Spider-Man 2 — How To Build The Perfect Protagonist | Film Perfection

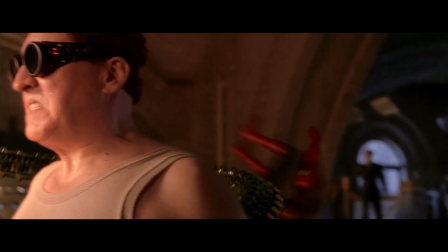[12:34]
This way, Peter's decision to step in is more about his own active choice instead of him being forced to act.
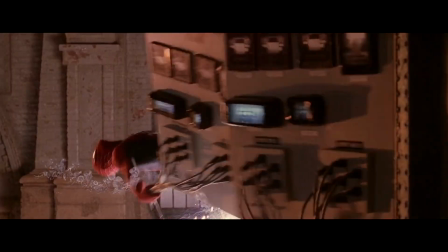[12:40]
Instead of Spider-Man destroying the machine after Octavius is knocked unconscious, Octavius should have still been awake when that happens.
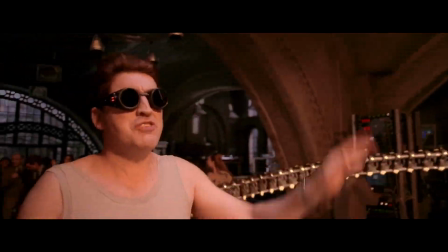[12:48]
That way, there still exists a possibility that the reactor could be stabilized and that Peter doesn't have to destroy it.
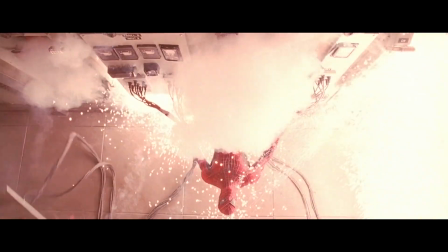[12:55]
But he makes the choice to do so regardless, just to be sure. And with a tiny change like that, Peter in this scene feels that much more active.
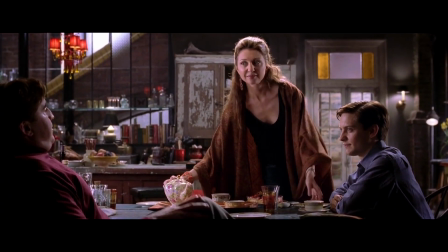[13:04]
Also, consequently, maybe the reason the wife of Octavius dies is because of Peter's choice to step in.
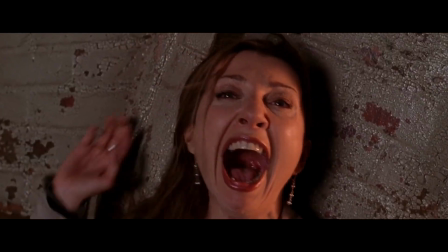[13:10]
Maybe Octavius first protects her from the debris, but when Spider-Man shows up to destroy the machine, his attention snaps to him, causing the wife to die.
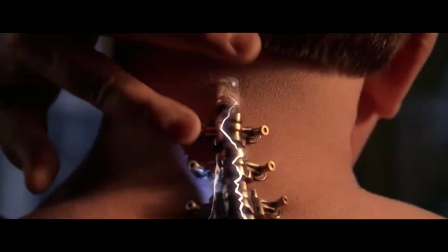[13:18]
And so, even though Peter isn't the one who kills her, his actions are what indirectly causes the death to happen.
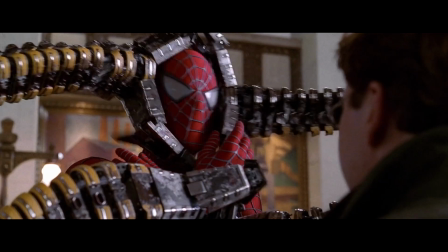[13:25]
This would not only give the scene more emotion, it would also further develop both Peter and Octavius.
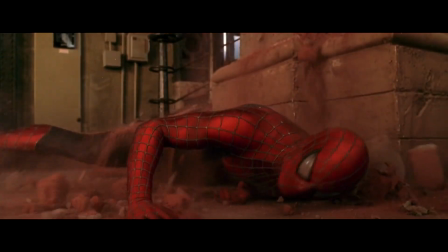[13:32]
If you wonder why I'm always blabbing on about active characters, it's because this is the kind of stuff you can accomplish with them.
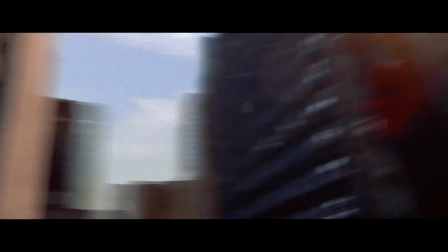[13:39]
Regardless, overall the movie does handle the quality of activeness very well.
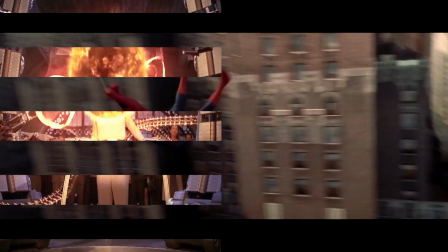[13:43]
Peter throughout the whole film is very active, in the main plot as well as in the secondary subplots.
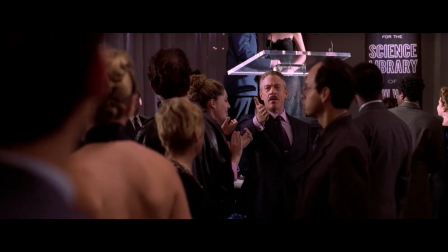[13:49]
All the problems he has in his personal life, with his job, with his studies, with his relationships, they exist only because he chooses to be Spider-Man.
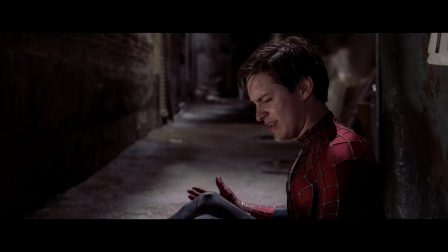[13:58]
And that choice to be Spider-Man is the heart of this movie, as is for example clearly highlighted at the end of Act 2.
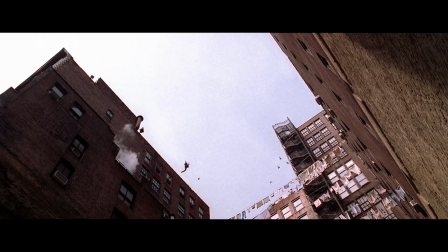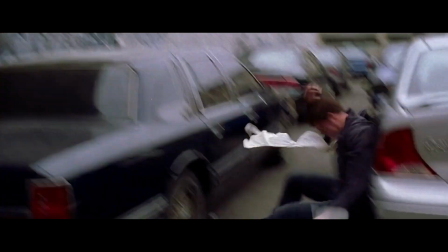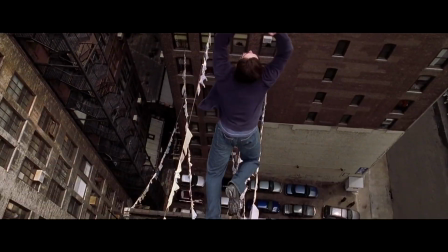[14:15]
Even though Peter here fails to make the jump, that doesn't matter. The importance of the jump isn't whether or not he makes it.
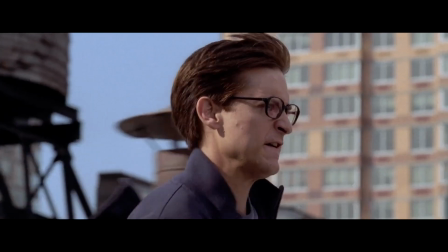[14:22]
The importance of the jump is the fact that he makes his own active choice to be Spider-Man once again.
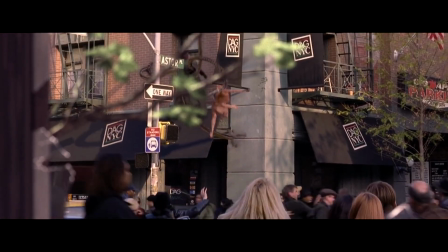[14:27]
Then, in the next scene where Octavius kidnaps Mary Jane,
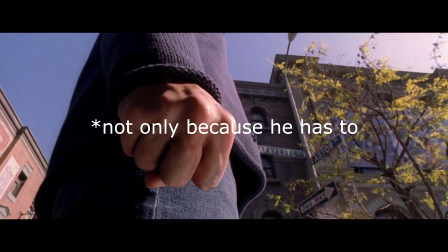[14:31]
the audience knows that Peter becomes Spider-Man not because he has to, but because he chooses to.
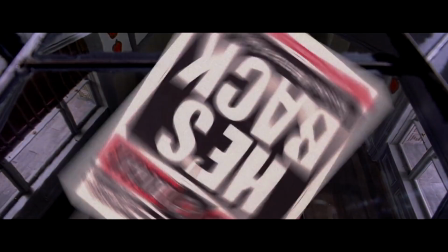[14:37]
And just like that, the return of Spider-Man feels that much more powerful and entertaining.
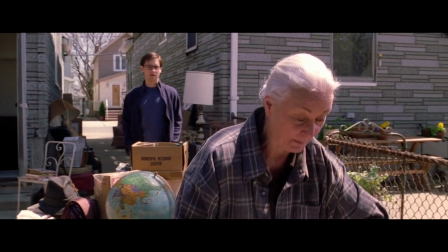[14:43]
And there you have it, folks. Obviously, there are a lot more variables to keep in mind when building a great protagonist,
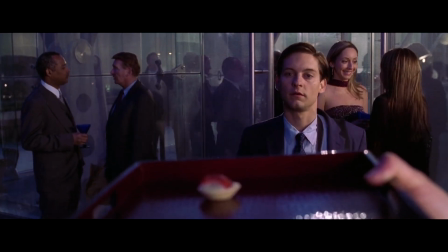[14:49]
but these 3 key qualities are what you do need as the basis for everything else, as Peter Parker in Spider-Man 2 proves.
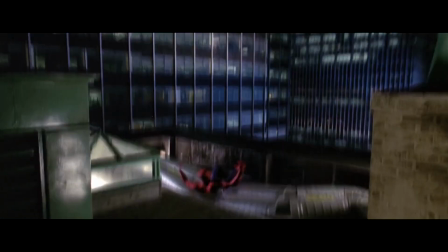[14:56]
Your hero has to be unfairly punished so that the audience cares about them.
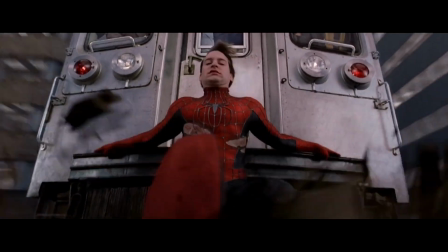[15:01]
They have to take that punishment without turning into a whiny baby so that the audience respects them.
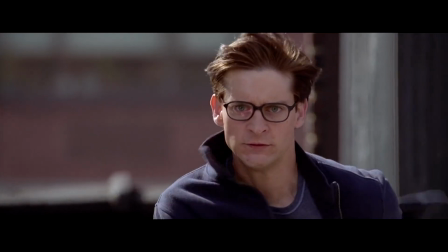[15:06]
And they have to always be active so that the audience finds them entertaining.
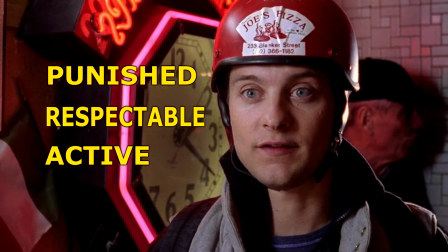[15:11]
Do all of that and maybe you can match your perfect antagonist with the perfect protagonist.
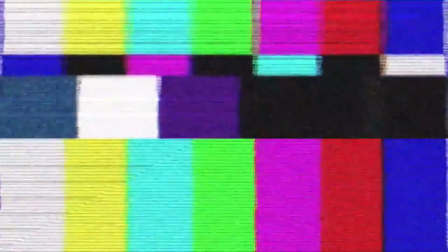[15:20] Not so fast, Doc. I need to see your ticket. Where's my daughter?
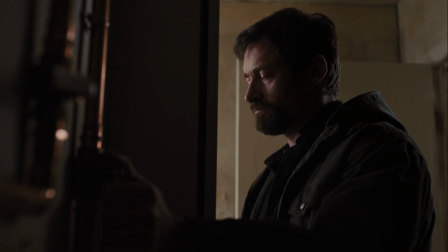[15:27] Where's my daughter?
God damn it, Paul Dano.
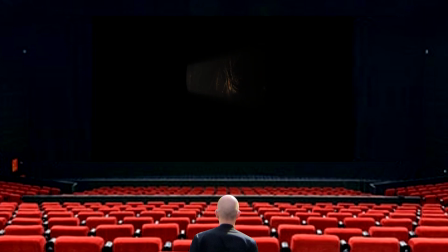[15:33]
Just tell him where his daughter is. Stop whining, tell him where his daughter is. Just stop whining.
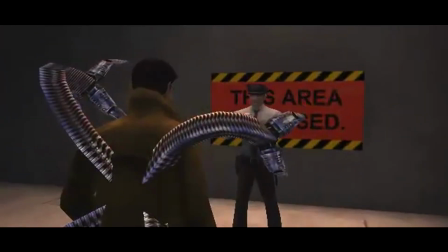[15:41] I'm sorry. So are you. There's no one allowed on this train. It's out of service.